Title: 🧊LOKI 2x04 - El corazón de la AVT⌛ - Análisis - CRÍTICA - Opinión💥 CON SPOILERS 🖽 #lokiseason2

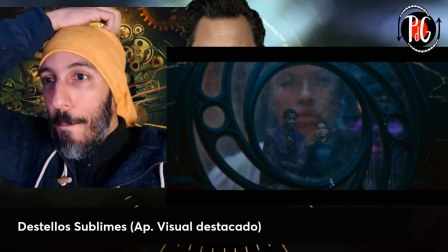Esta propuesta visual me ha gustado mucho. Me ha gustado mucho porque es, creo,
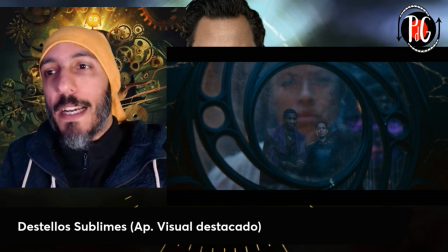una tontería, porque realmente es una tontería, pero creo que es la única secuencia de todo el capítulo que tiene cierta personalidad y que se mantiene esa personalidad durante toda la escena. Es decir, luego después de esto no salta Miss Minut con una tontería y rompe este momento.
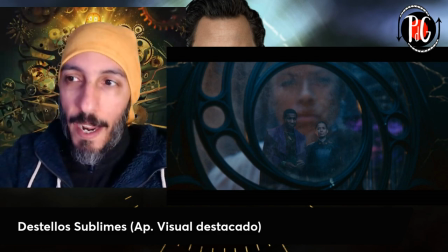No, no, no. Esto funciona. Otra cosa es, que luego lo hablaré, si realmente esto era tan importante como se supone que era.
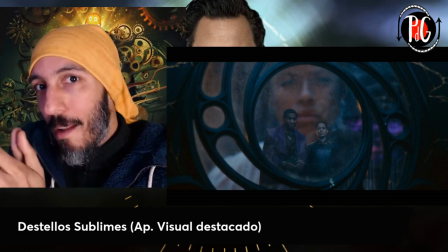Pero a nivel visual, a nivel de destellos sublimes que es donde estamos,
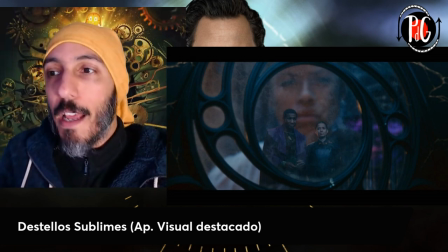funciona y me parece una propuesta original y me parece que está bien escogida. Y por tanto esto me ha gustado mucho del capítulo. ¿Más cosas que me han gustado?
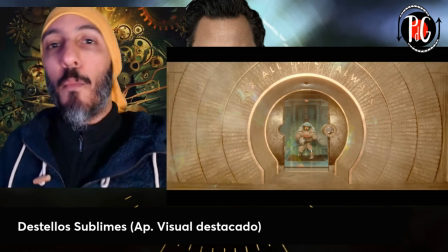Bueno, esto técnicamente está muy bien conseguido, este momento.
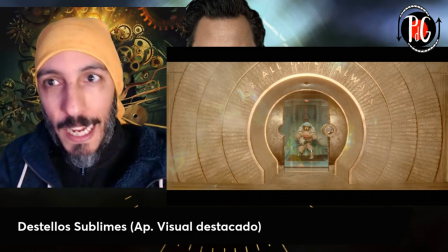¿Cómo llegamos además a este momento? Tenemos un apoyo en cuanto al montaje, en cuanto a la banda sonora, que marca que va a ser una escena potente,
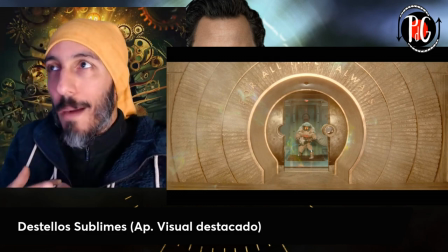una escena heroica, una escena, digamos, la gran escena del capítulo en el que vamos a ver cómo por fin, sobre la sirena, los buenos triunfan y demás, y de repente, ¡boom!
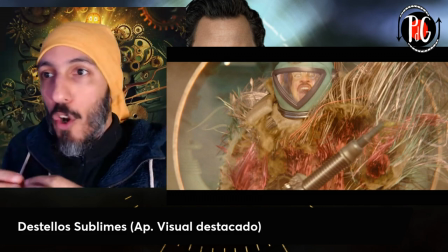esto es verdad que uno podía intuir bueno, a lo mejor al final se va a tener que sacrificar pero yo si os estoy sincero a mí esto, dentro de que no es nada absolutamente boom,
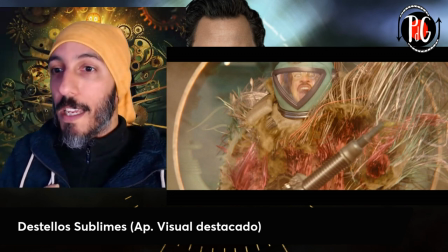que te explote la cabeza sí que me ha sorprendido, he dicho, hostia que entonces no, no, no no va a haber, y sí,
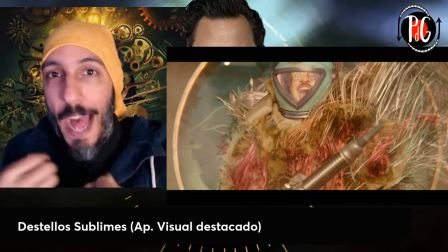me funciona igual que todo lo que he dicho anterior no me funciona esto a mí me funciona porque no esperaba que fuese algo tan rápido
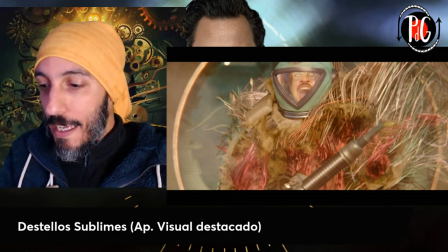y porque los personajes tanto Víctor como los que están dentro de la sala viven las consecuencias de verdad sin tonterías, sin humor sin nada de eso la viven de verdad y por eso funciona
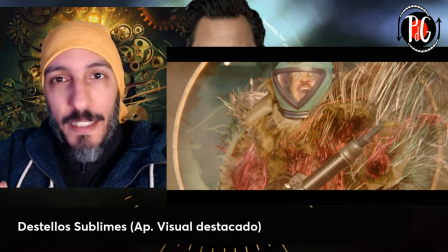el CGI es impecable no voy a decir nada porque está genialmente utilizado y me encanta así que en ese sentido,
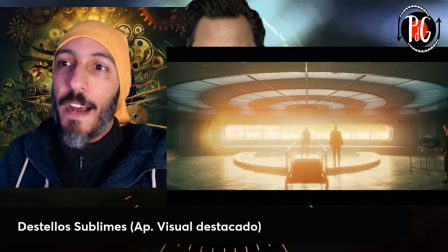poco más y esto nos va a llevar al cliffhanger final, a este momento muy Solaris
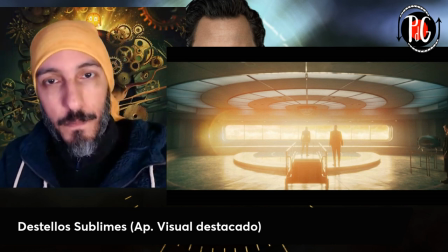está bien y digo está bien porque,
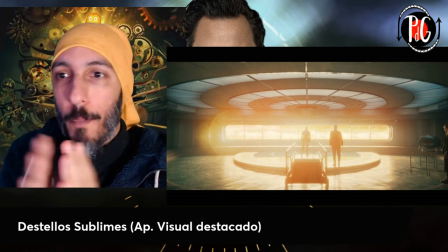no tanto porque uno diga, oh no, Dios mío han muerto, que palo más grande me he llevado que voy a hacer ahora con mi vida, oh no,
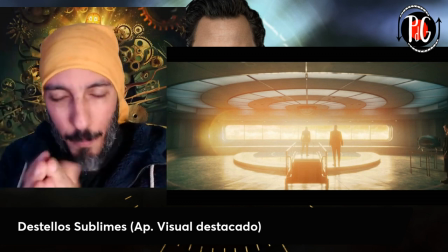Loki han matado a Loki y a Mobius a ver, no han matado ni a Loki ni a Mobius y si los han matado no va a pasar nada porque van a resucitar, es decir
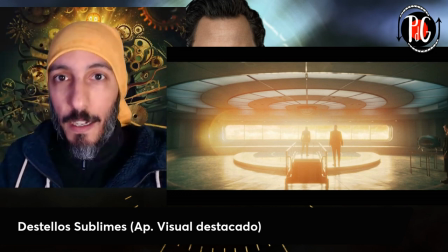no me funciona tanto por el hecho de, ala, un personaje muerto, sino me funciona porque me corroe cierta curiosidad no tanto me corroe tengo cierta curiosidad por ver cómo van a resucitar los personajes o ver dónde nos van a llevar ahora, por eso funciona como duda de qué es lo que va a pasar ahora, funciona,
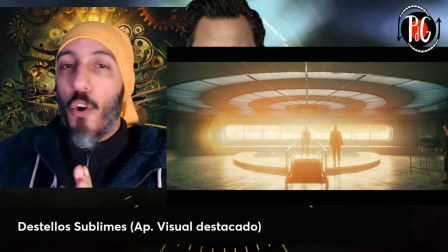como cliffhanger dramático de acaba de morir un gran personaje no funciona porque sabemos que no,
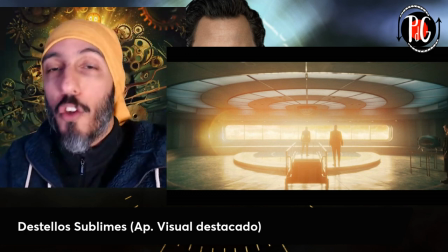sabemos que no ahora a lo mejor llega al capítulo 5 y me da un bofeto en la cara y al final sí que
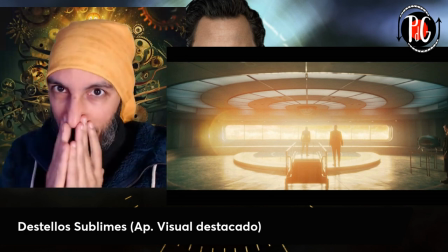han matado a Loki o a Mobius vete a otro con ese hueso así que bueno, en fin pero bueno,
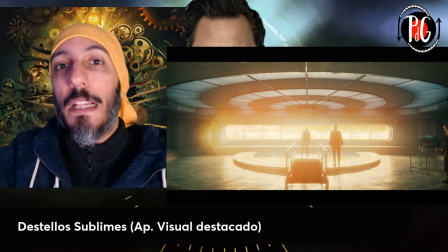está bien, está bien vamos a ver si este cliffhanger es igual de inútil que los otros que hemos visto anteriormente y luego voy a ir a eso muy bien, vamos con nuestra lágrima de vida, el momento emocional